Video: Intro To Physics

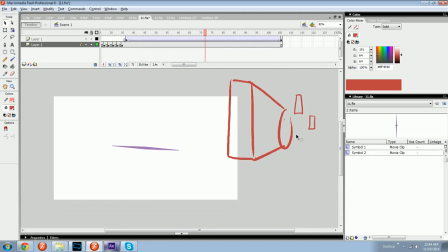[45:04]
And you start to get this weird, like, oh, it's open now, and then it moves, and wait, what happened to it being right there? You can't see it.
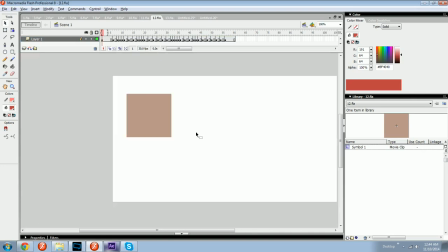[45:16]
And you might start to run into stuff like where you're animating and you go along and you have this perfect motion all planned out,
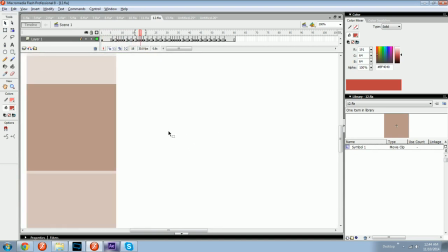[45:24]
but you get to where, like, you know how big the space should be between this line
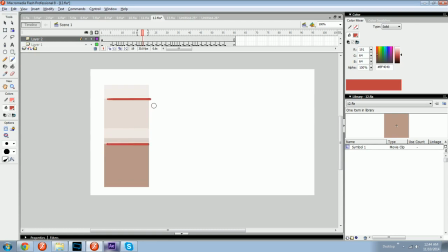[45:33]
and this one, and it's all looking good, but
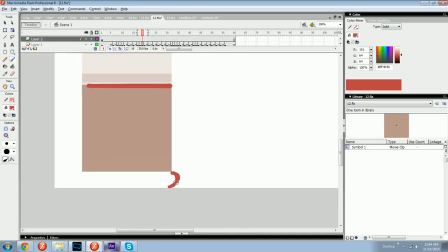[45:39]
then there's this gap right here, and the next space would be vastly bigger
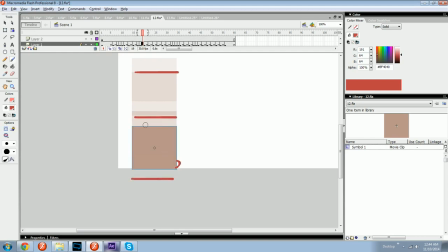[45:47]
than just having it go down this far, where it would only be that big.
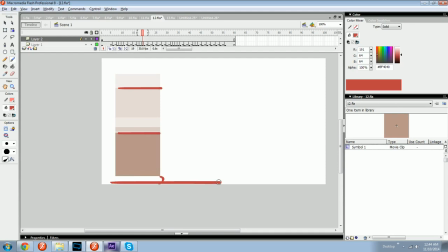[45:50]
But if you don't see the box make contact with the floor, then it looks out of place.
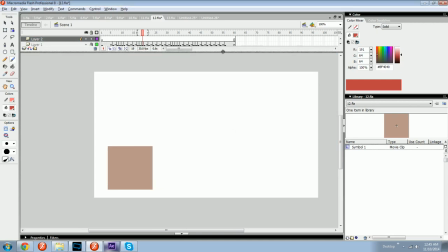[45:59]
Even though, like, frame-wise speaking, everything you did is correct,
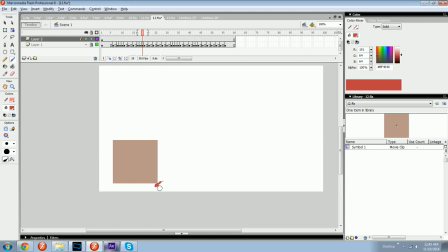[46:08]
not having a contact point is weird. So you can either, like, smudge the boundaries and do some of that,
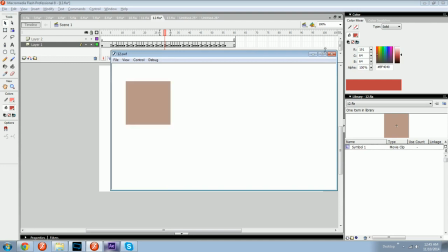[46:19]
and it'll be fine, or you can just
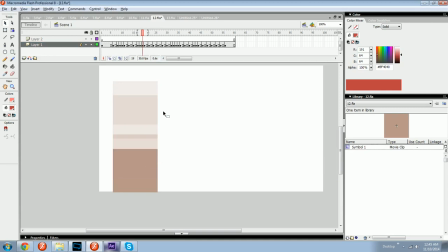[46:24]
disregard what you thought was right for the motion and make it go maybe farther than it actually would have in just one frame, like this, and you can generally pull it off.
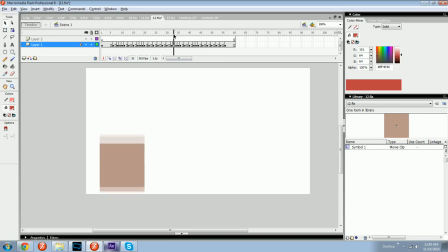[46:38]
Or you can add a trail, but that doesn't really work in this example. But just keep that in mind for when you're animating. Sometimes you have to do certain motions that
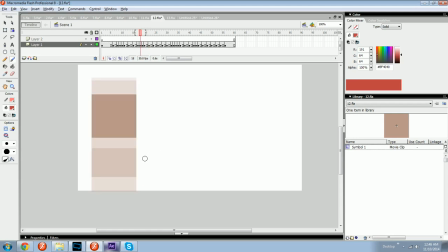[46:53]
might not make sense exactly, like this. It seems just a little bit too far, like it's falling too fast too quickly. And you could maybe, like, put a second frame
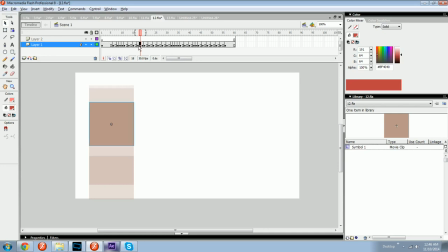[47:09]
before it, or kind of change the frames leading up to it to where you put an extra one in here and then you slip one right here,
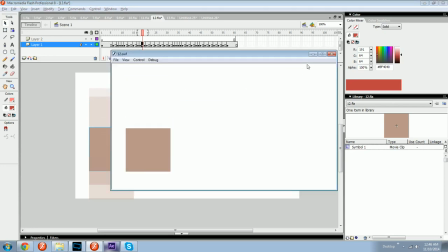[47:18]
and that might make it look a little bit better.
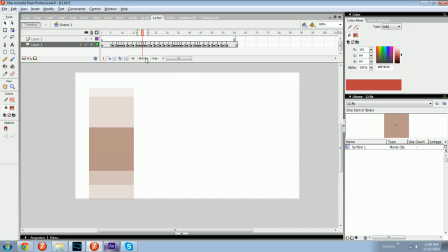[47:20]
But yeah, and the effect becomes a lot more obvious at lower stuff like 18 and 21 FPS. Generally 30, 36, 48 is safe most of the time.
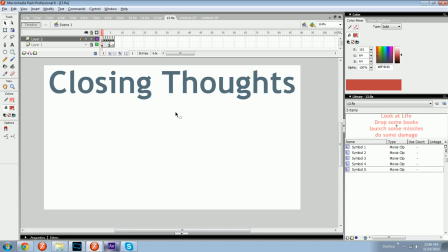[47:39]
But yeah, time for some closing thoughts on this intro to physics in animation.
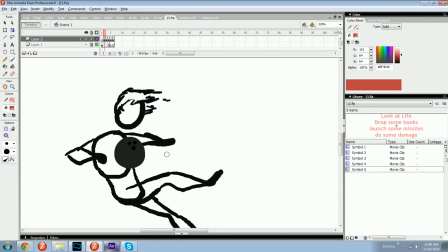[47:48]
You know, sometimes a bowling ball can have the same force as a bullet.
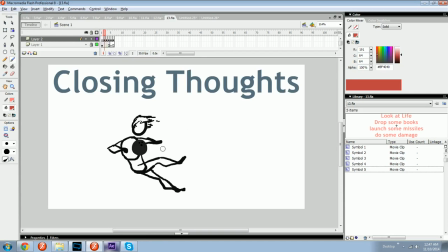[47:55]
Just depends on how fast it's going. So, you know,
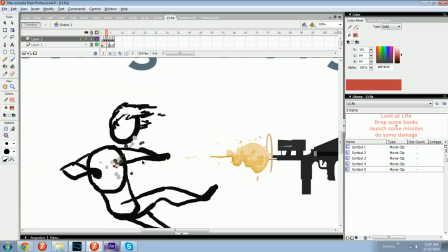[48:02]
don't ever skip out on animating someone flying back from a bullet hit just because it's a bullet.
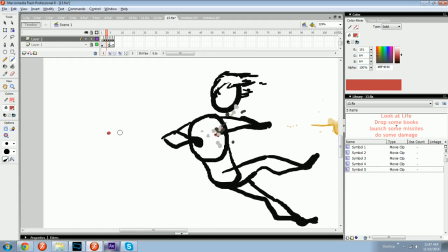[48:09]
Unless it goes through them, then obviously
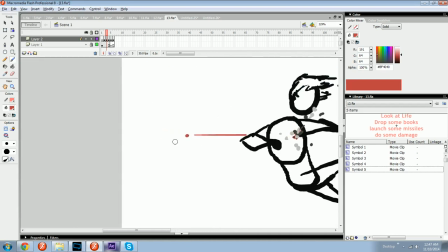[48:15]
they wouldn't fly back as far because some of the energy is still left in that bullet.
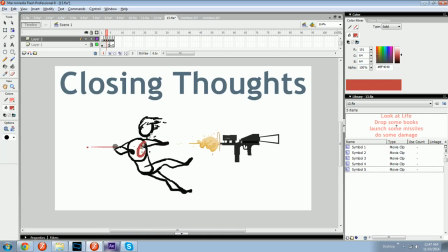[48:21]
But if it doesn't, if it just hits a bulletproof vest, then hey, you know, make them fly back. All that energy went somewhere.
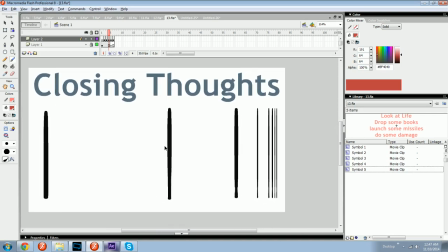[48:31]
These easing motions, and if you want to get a quick, well, I'll wait for the tweens tutorial.
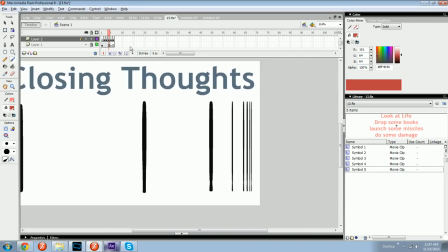[48:38]
Just practice your particle thing.
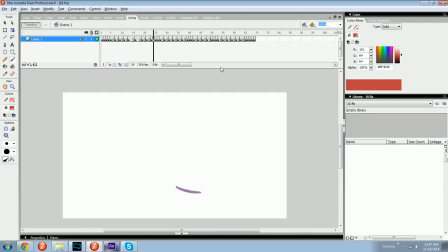[48:43]
You know, making this look good and fluid and like it has purpose.
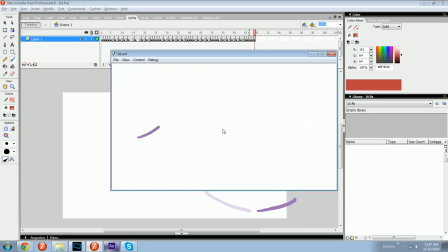[48:49]
Like each little swoop is, you know, smooth looking.
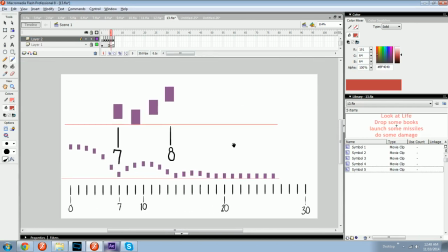[48:58]
And then lastly, this whole idea where sometimes you might miss a frame.
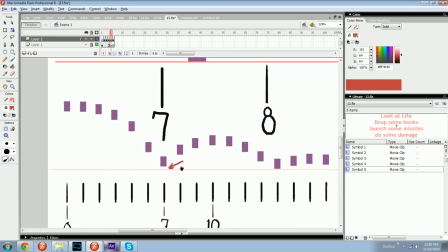[49:05]
Like on here, it should be contacting the ground, but it's just not.
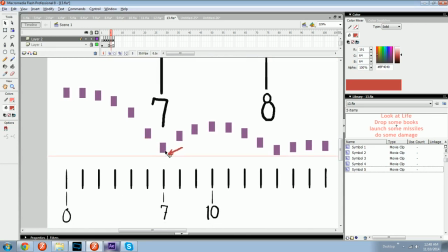[49:12]
You know, just smear the frame.